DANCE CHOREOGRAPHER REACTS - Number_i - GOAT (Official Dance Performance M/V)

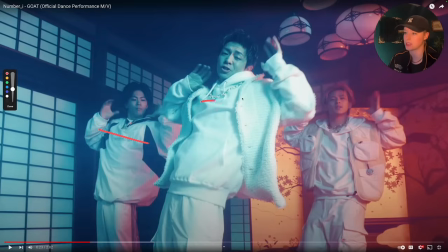So that would just be, I mean, regardless of where the camera is, notice these two guys kind of have it, but he's really focusing, he's projecting his chest more towards us. So we don't quite see this type of angle or the push of the isolation to the side.
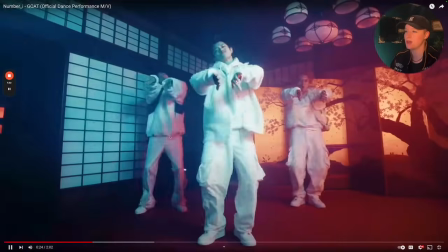So that would be my in general note. Also, I'm not expecting all of this to look like the exact same.
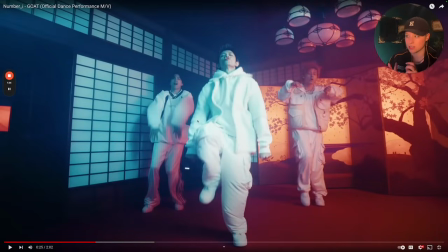They're not really giving off that type of energy. I feel like they want to make sure that they're definitely on the, their timings more in check. But because it's a trio, I think they're really pushing individuality on this more so than just showing that they know how to move.
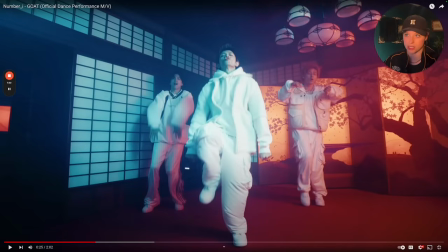Not a, we're one of our niches of synchronicity is kind of what it's coming across as, which is absolutely fine.
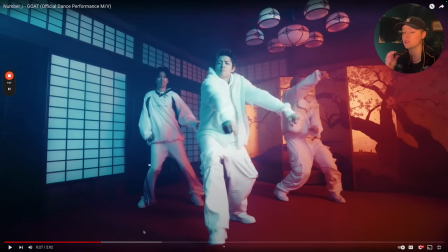I like that energy there. But notice that how they kind of transition out of this groove with the footwork,
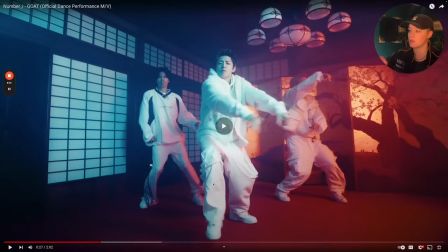it definitely could have been a little bit more refined. Ding ding ding ding ding. I know he was projecting more to the front, so I think he had to cheat it a little bit.
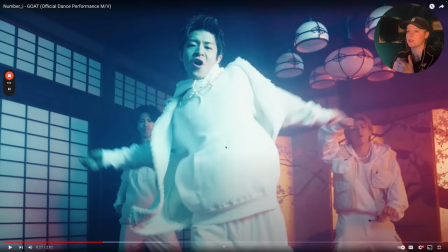And so cheating means that you have to modify a movement transition to get to a particular foot or placement without sacrificing the integrity of the sequence you just did. So in this case, I feel like it did look a bit unrefined, at least in that transition, but I understand why he made the choice he did.
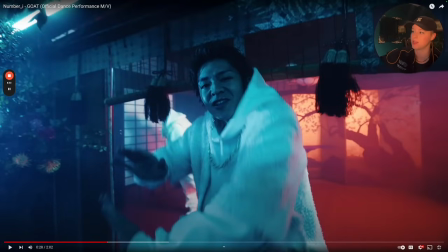He goes it down. Now this is a great example. Look at the timing. So the one take, so they have to go around and then they're about to come back into frame. So this is a really nice logistics thing they did. And I love the color grade shifts. Good chance that they had these set to different lights.
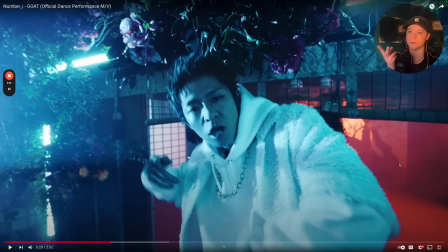And I think having white as a neutral is chef's kiss for this. And this is a very different environment.
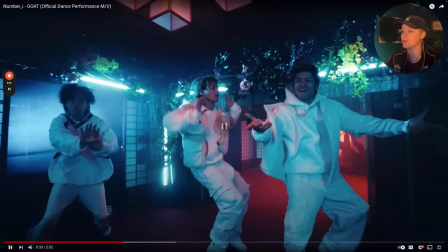I love how you brought it around and go bump bump, nice with the double. Now from here they hit it, and the notice right here, they're kind of vibing it out.
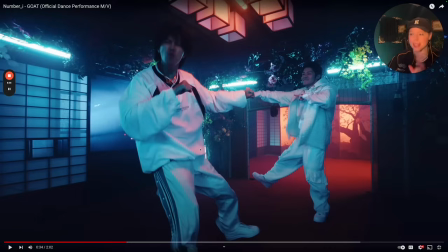They're transitioning in that spot. They're not doing the same thing, but they're trying to hit the same dynamic, which I appreciate.
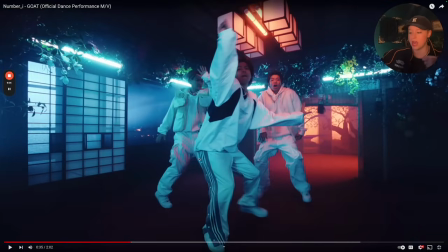Having this energy here, dee dee dee dee dee. Personally, for me, whenever people do that, I wish that we had a little bit more direction influence with the isolation of the chest, using that to give it more leverage than just doing arms. I think that's my big note whenever I do see that.
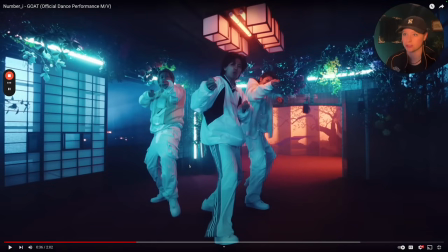When you do like very viral moves, that would just be my general note. Having it with the little pull is super nice.
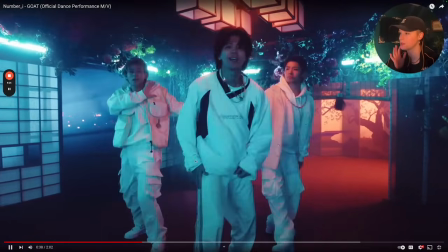Hitting it down, boom. And that was nice having this energy here.
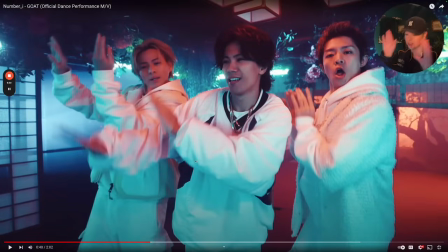That dee dee dee dee dee dee. I like where it goes big and then it goes a little.
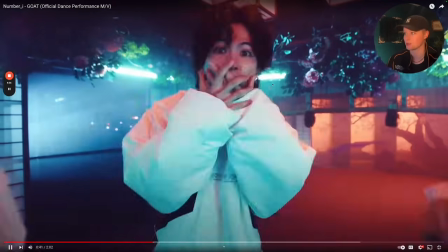Nice to see them all showcase different personalities for sure. Goes dee dee dee. Da, da, da, da.
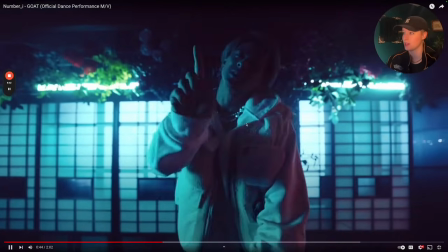Love that. Panning it around, we're still in a one take. Love it. Now, love the fact that, like, they had to be just, like, their placement.
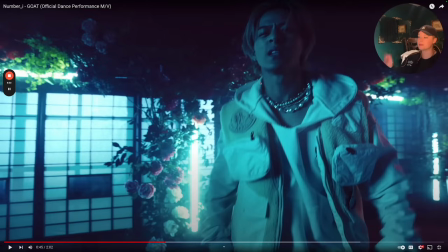Here's something to think about, too. It is, you have to be very mindful of where this camera is going. So I have firsthand experience of doing one takes, but it is definitely on a much smaller scale with not as big of a crew.
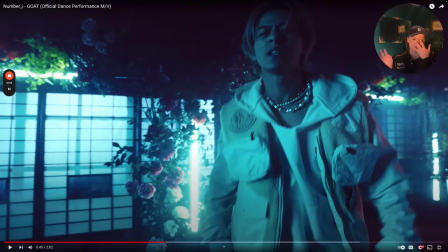I have like a minimal, like only have like 2-3 people involved outside of those who are dancing. Here, with ever this crew, good chance that it's not just one person. They probably have a team of individuals that are helping with the lighting, the rigging, the gaff, right?
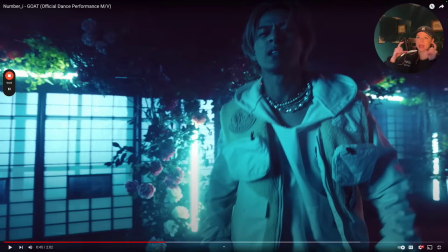So like the assistants, like there's so much happening. So whenever you pan over, it's not that simple to just be like a pan over. We have to make sure that everybody's on the same page of how the shot's gonna work, because if they're not, you can catch somebody accidentally in the shot because they may not have been aware, oh my gosh, we're not just staying over here for this take, we're panning it over.
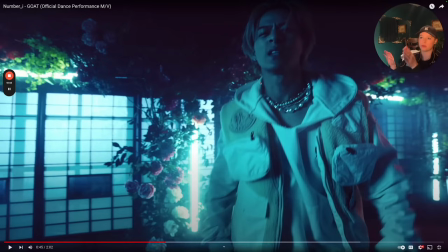So there's a lot of communication that's required, not only from the dancers, they have to make sure they don't overshoot their spot, but also from the team involved, they have to make sure they're all in the right place in order for that shot to get taken and we don't have to take 15 takes because of a logistics problem, not because they got the moves wrong, you know?
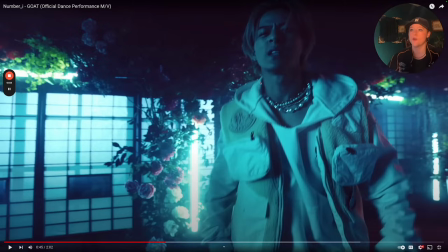So there's a lot of moving pieces with stuff like this, regardless if it's only 3 people or 17 people, right?